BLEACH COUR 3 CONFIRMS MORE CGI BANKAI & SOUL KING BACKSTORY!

I don't know. It's just a nice addition that, you know, Kubo went out of his way to draw it for you, so fucking use it.
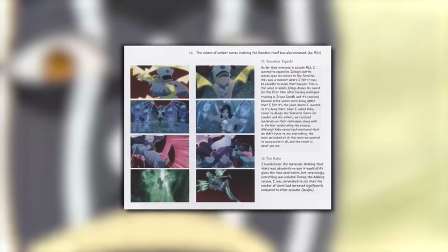In what you're talking about, right? they mentioned in the booklet that Kubo had
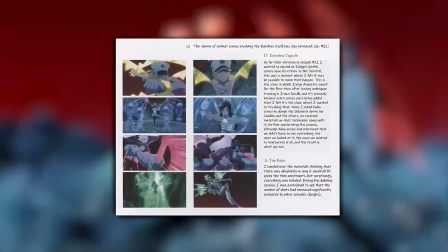specifically told the anime production team that they did not have to use all the
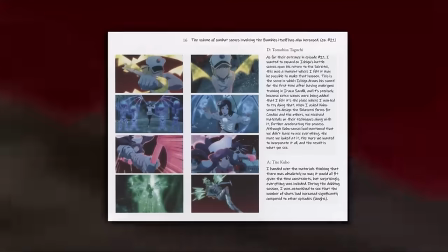sclavorite designs and techniques of the Bambis and Kubo handed over
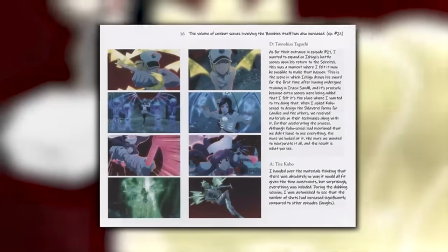the production materials of the Bambis thinking there's absolutely no way it would they'd be
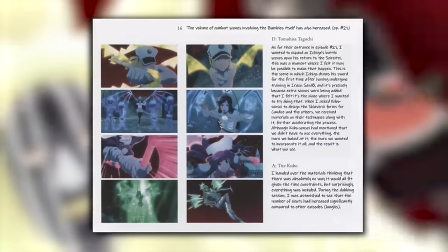able to include everything given the time constraints yet when
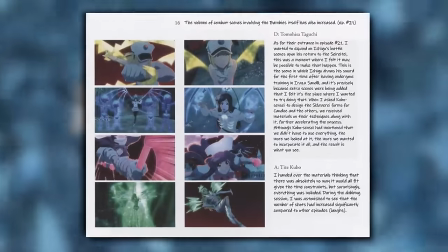Taguchi and the team saw them they really wanted to include absolutely as much as
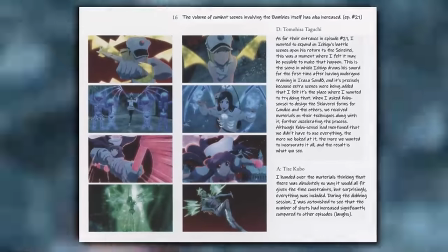possible because they really liked the designs and Kubo himself was shocked
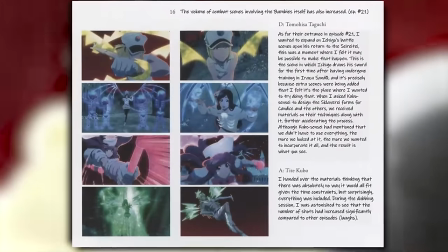in the booth when he saw how much of it they had been able to include so uh
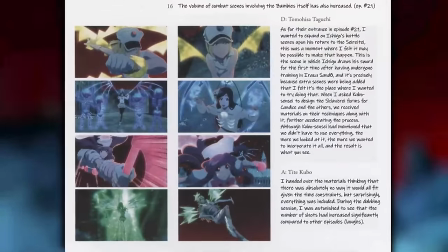the the key word there i guess is time constraints because but they already drew the wings just draw it a bit more dead that's what bothers me i
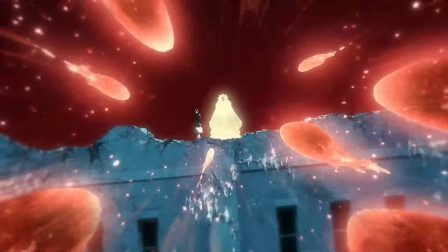i think the difference here is that like those kind of things were decided beforehand
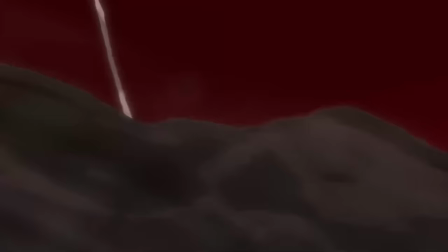right that's not something they added like on later uh so
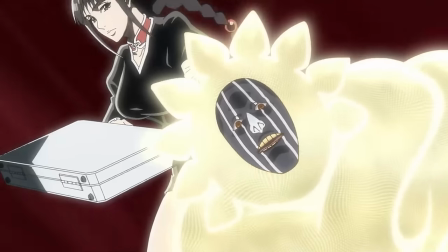that's also the reason i imagine they didn't do the correction in the blu-ray because they had made the decision going into the very production of the scenes what designs to work on and which not to i agree it could have all been done before the original thought was already done it's plausible but still then then i have to complain about you know the blu-ray corrections but then again there was little turn on anyway so it's like missed really fat missed opportunity i think but i mean i think this is going to be your strongest suit roe because grammy versus kompachi and a troubled production and before i give you the the microphone on that one i do want to say i think this fight in particular
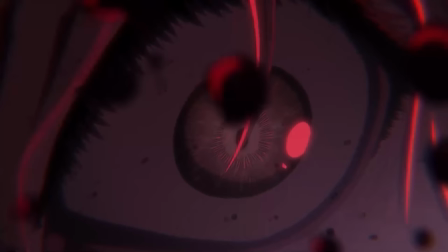missed out on a lot of creativity now of course they are time constraints okay if they had to fit it in you know in an episode window and not go into
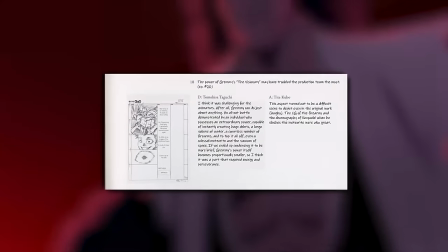another episode then fair enough i understand but you should have gave it the rookie as
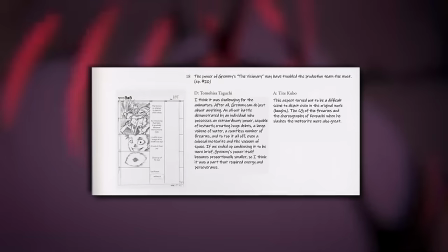not treatments where you at least have the ending play while
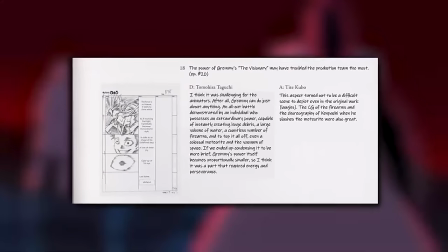there's extra scenes going on you know it's one minute 30 extra but hey you can add a few more like creativity or choreography in that but that
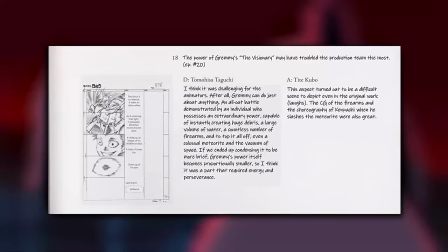that's just my pet peeve about the episode i do think it was a one-to-one personally except for like the media cut i think it was very one-to-one they missed
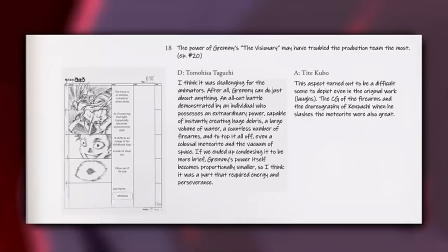out on like obviously asking with the popcorn and all that stuff you know whatever but yeah it was yeah it
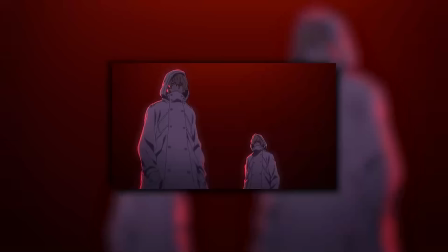was very one-to-one yeah and i think the reason that they didn't include that much
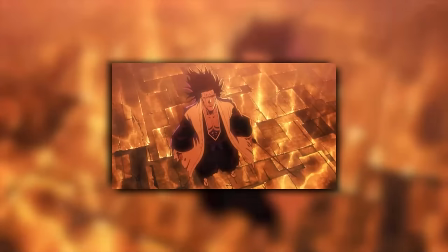more new stuff to that scene is like for one obviously they adapted a shit ton of
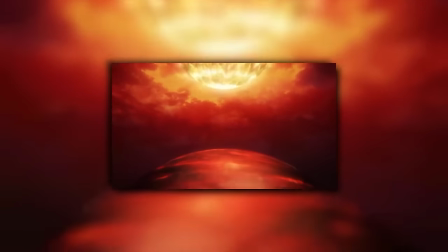chapters that episode of course but also as taguchi pointed out that
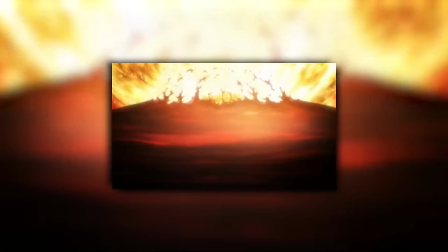they also didn't want to reach too far in
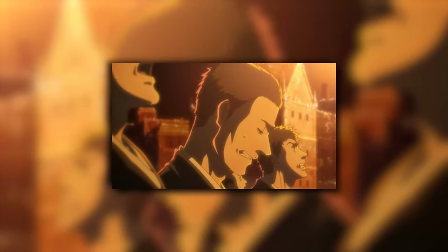the sense that of course they had to they couldn't like skim down of what were
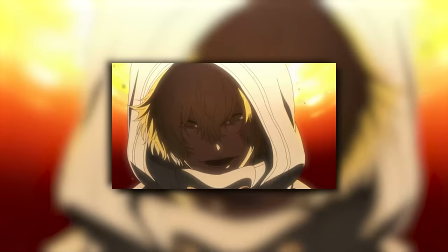on what was shown in the manga because uh like grammy's extraordinary powers
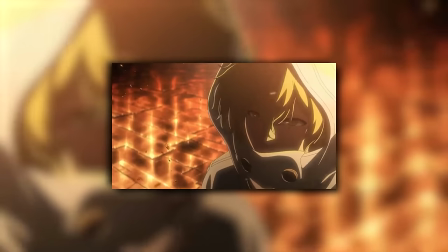had like these huge like uh like volumes of water and a
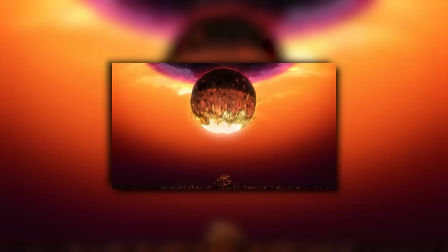shit ton of firearms and the meteorites and not to mention that that you
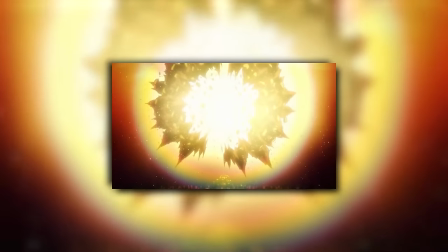know um they had to depict that in the the best manner
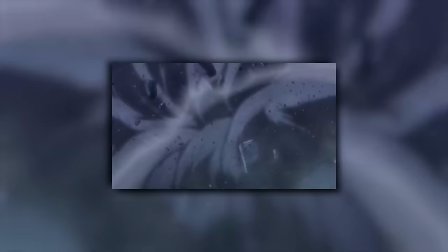possible because if they like did that in i don't know how to put it like in a smaller
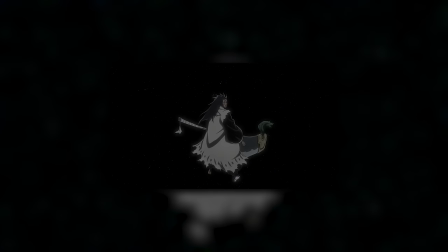sense they condensed it to be brief it would also condense grammy's power at least how they displayed it so i feel like the
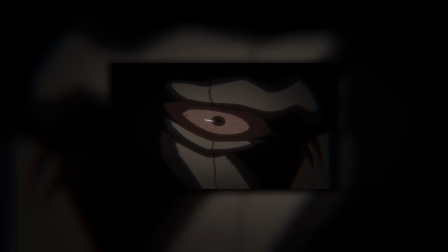way they devote their resources to just stick to it one-to-one and
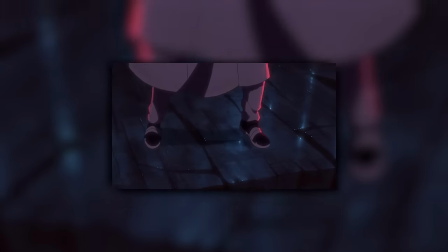make sure that the core point was received by the audience i feel
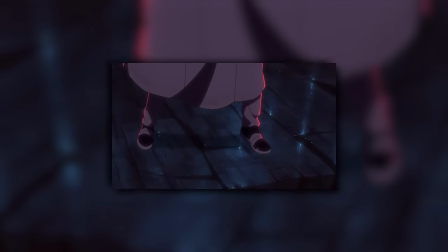like it's a well enough sacrifice to know not go
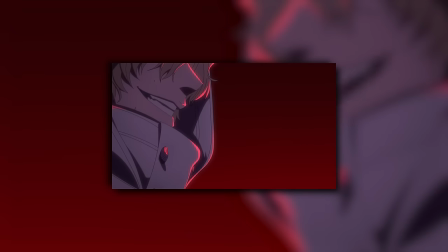over and beyond there when they already had like so much to deal with in that episode there's
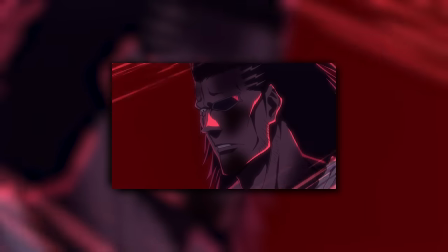like so many different elements to come together there so i get why they didn't um expand on it for sure yeah no no i get it and i think as much as there's like little tidbits i think it was a very good episode for the majority part and a very visually appealing episode